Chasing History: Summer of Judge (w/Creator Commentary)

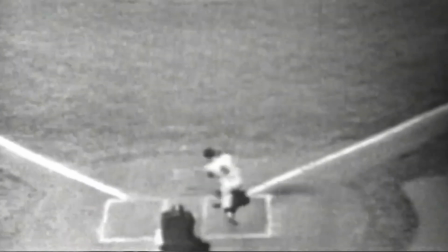0s
All right, going to hit play. I'm watching this for the first time since the day after it came out,
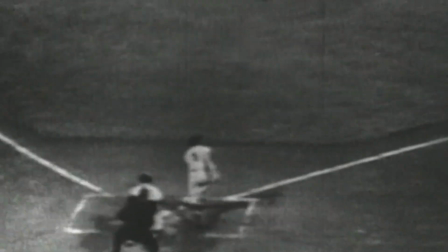7s
but this was unquestionably my favorite video that I've ever done, Chasing History. So all this stuff was added right at the very end, the Roger Maris and the Babe Ruth comparisons.
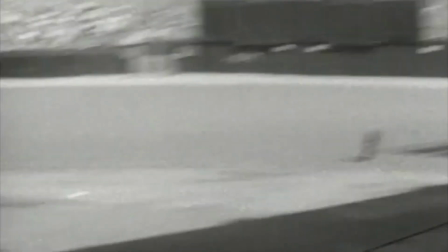25s
I had initially begun with that. It was just the 61st home run.
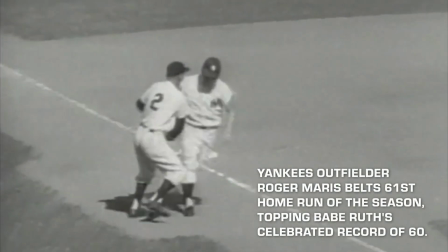31s
And my thought was, if Judge gets to 61, you'd kind of bookend the video with 61.
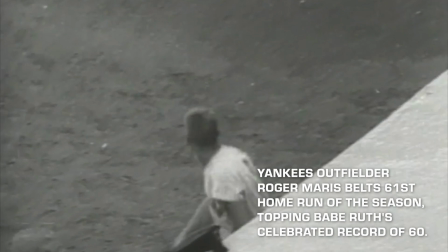36s
But as Judge struggled to get home run number 61 and ultimately home run number 62,
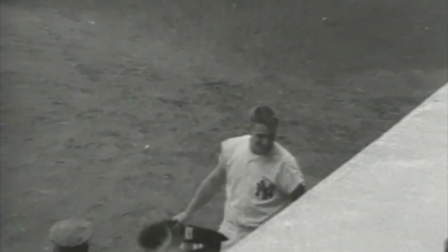43s
I realized how much pressure he was under, and that made me want to highlight Roger Maris' pressure that he faced in the last few days,
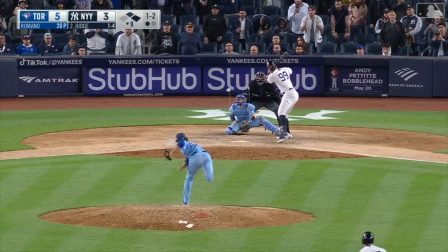54s
even though I didn't get to see it. And then we got a quick montage of Judge, some of my favorite bombs that he hit last year.
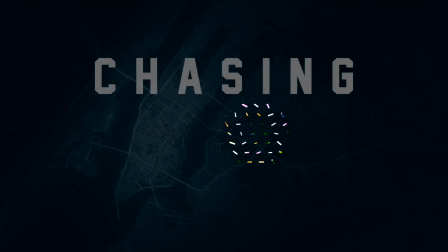61s
That one against the Blue Jays was probably my favorite, even more so than home run number 62. The walk-off.
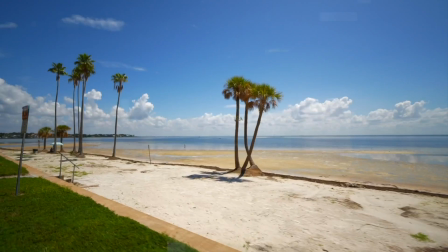67s
We'll see that in a minute. Quick shot of Tampa, Florida.
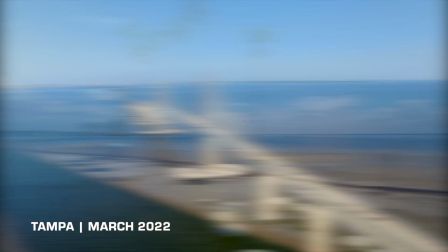74s
Yankees are headed to Tampa pretty soon for spring training 2023.
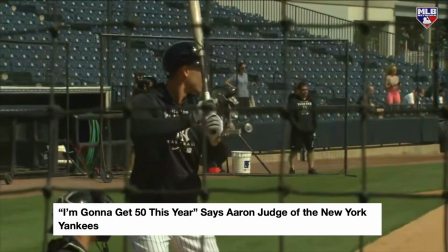79s
Recording this on January 26th. I remember Judge saying that he was going to hit 50 last year, and I added that headline in there.
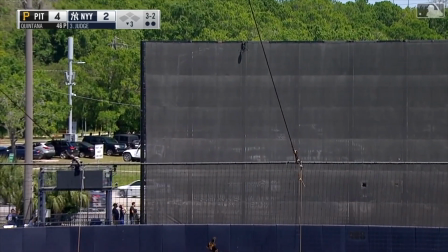88s
I don't think even he imagined he would hit 62, but what an unbelievable year.
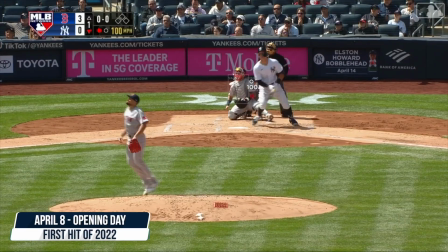93s
I don't know if he's going to get 62 again, but I definitely wouldn't count him out from getting 50-plus again.
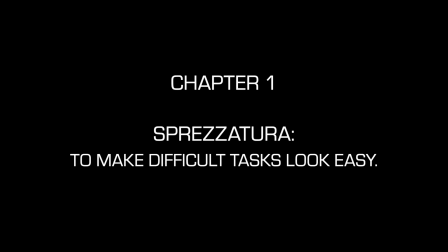103s
See his first hit of the year. Sprezzatura, that's something that they used to say that Joe DiMaggio had.
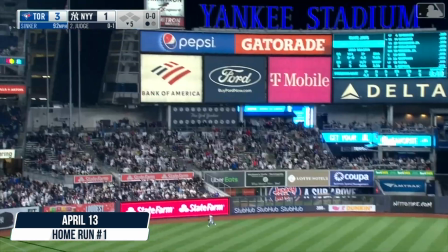109s
It's a quality of making things that are difficult look easy. This is home run number one.
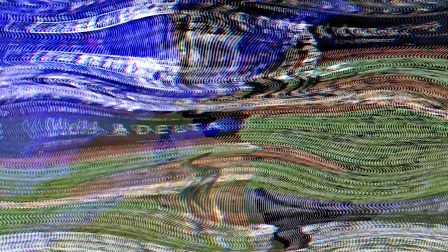116s
Not his best swing of the year. Kind of got jammed a little bit.
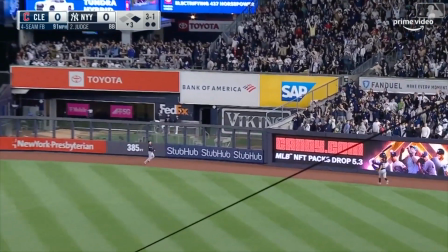119s
But this one hit to right center field over the auxiliary scoreboard.
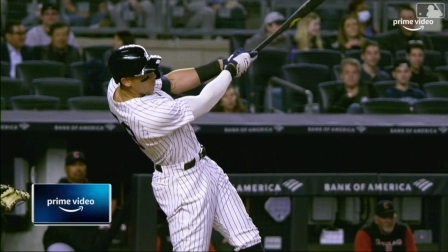126s
He hit two home runs in that game. Drink some water.
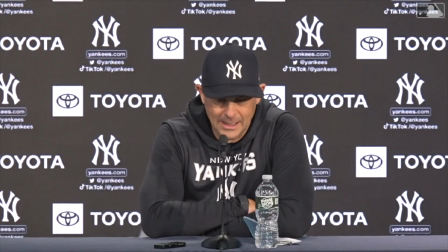132s
And when Judge is going line to line like he can because he's so strong, it's impossible to stop him.
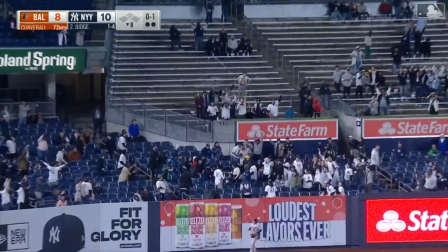141s
When he's locked in like that, unfortunately we didn't get to see it in the playoffs last year,
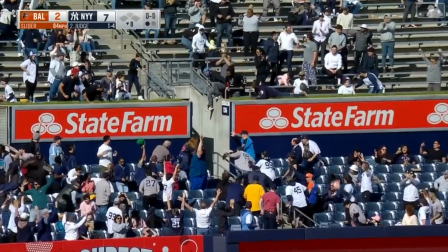146s
but it's only a matter of time before he has one of those A-Rod stretches in 2009 where Judge just carries the Yankees through the playoffs.
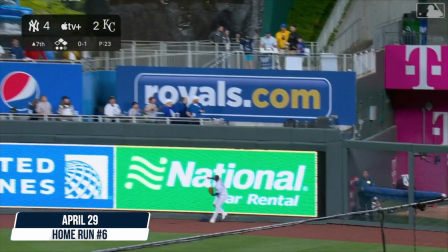154s
This Kansas City series was fun. He just went crazy against Kansas City last year. He dominated Kansas City.
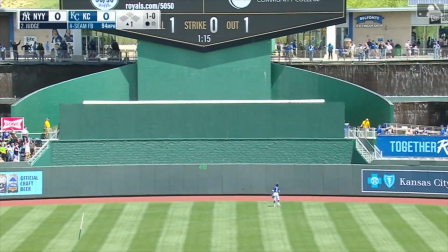161s
This one to center field was one of the longer home runs of the year over the batter's eye.
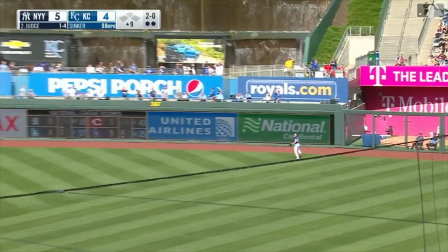168s
And then this one, he kind of inside-outs it over the national car rental sign.
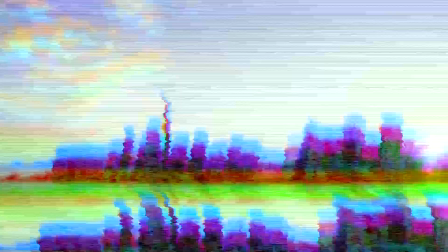173s I mean, the way he cleaned that first one out, man.
A ton of power. You see a lot of exterior city shots.
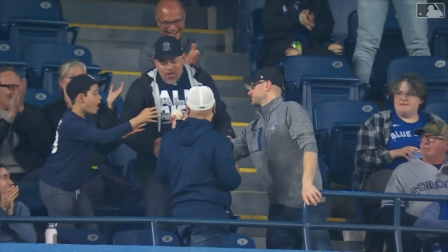180s
I wanted to try and show the journey that he was on, going from city to city, hitting home runs against every team.
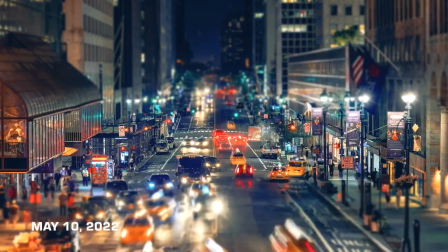191s
I tried to include a lot of interviews and clips and stuff, but I didn't really start making this until about home run number 30.
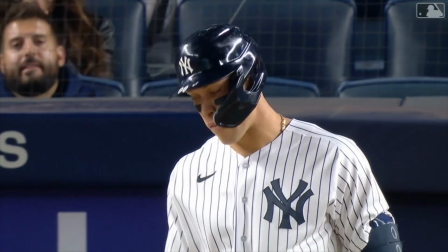201s
When he was at 30 halfway through the season, then I had to go back and get more highlights.
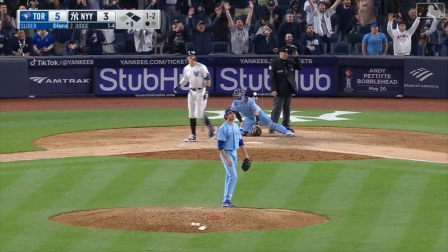205s
This year I'm doing a cinematic show kind of based on this video every week.
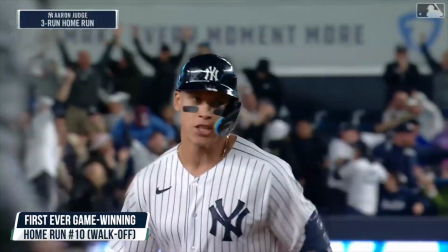210s
It's called the Yankee Chronicles. I think that's going to be kind of my favorite project of the year.
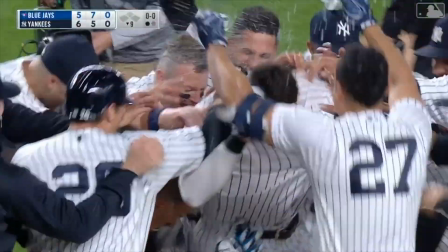216s
And so I'm going to have a lot more access to video. I'm going to need to get more storage options.
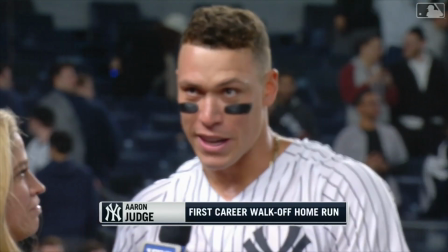223s
But anyway, that was the walk-off home run from Judge. I mean, the shot of the year, honestly.
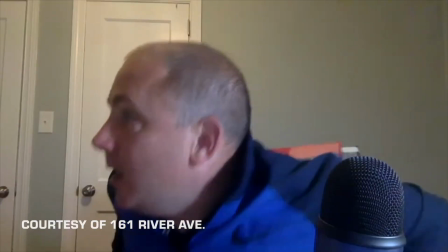230s
He just annihilated this. Hanging slider, backup slider. You see Jason Surge going crazy, losing his mind.
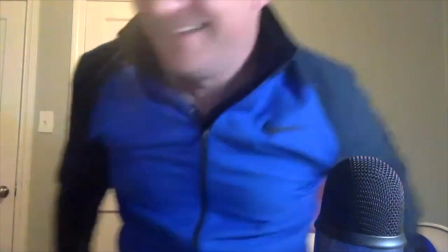237s
That was fun. That's why I wanted to put other content creators in there, because I get excited watching these guys.
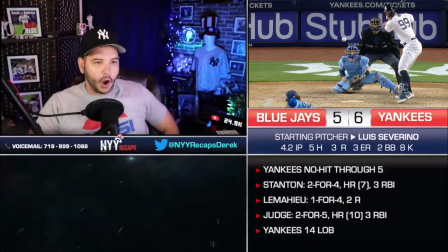245s
A little clip from the postgame.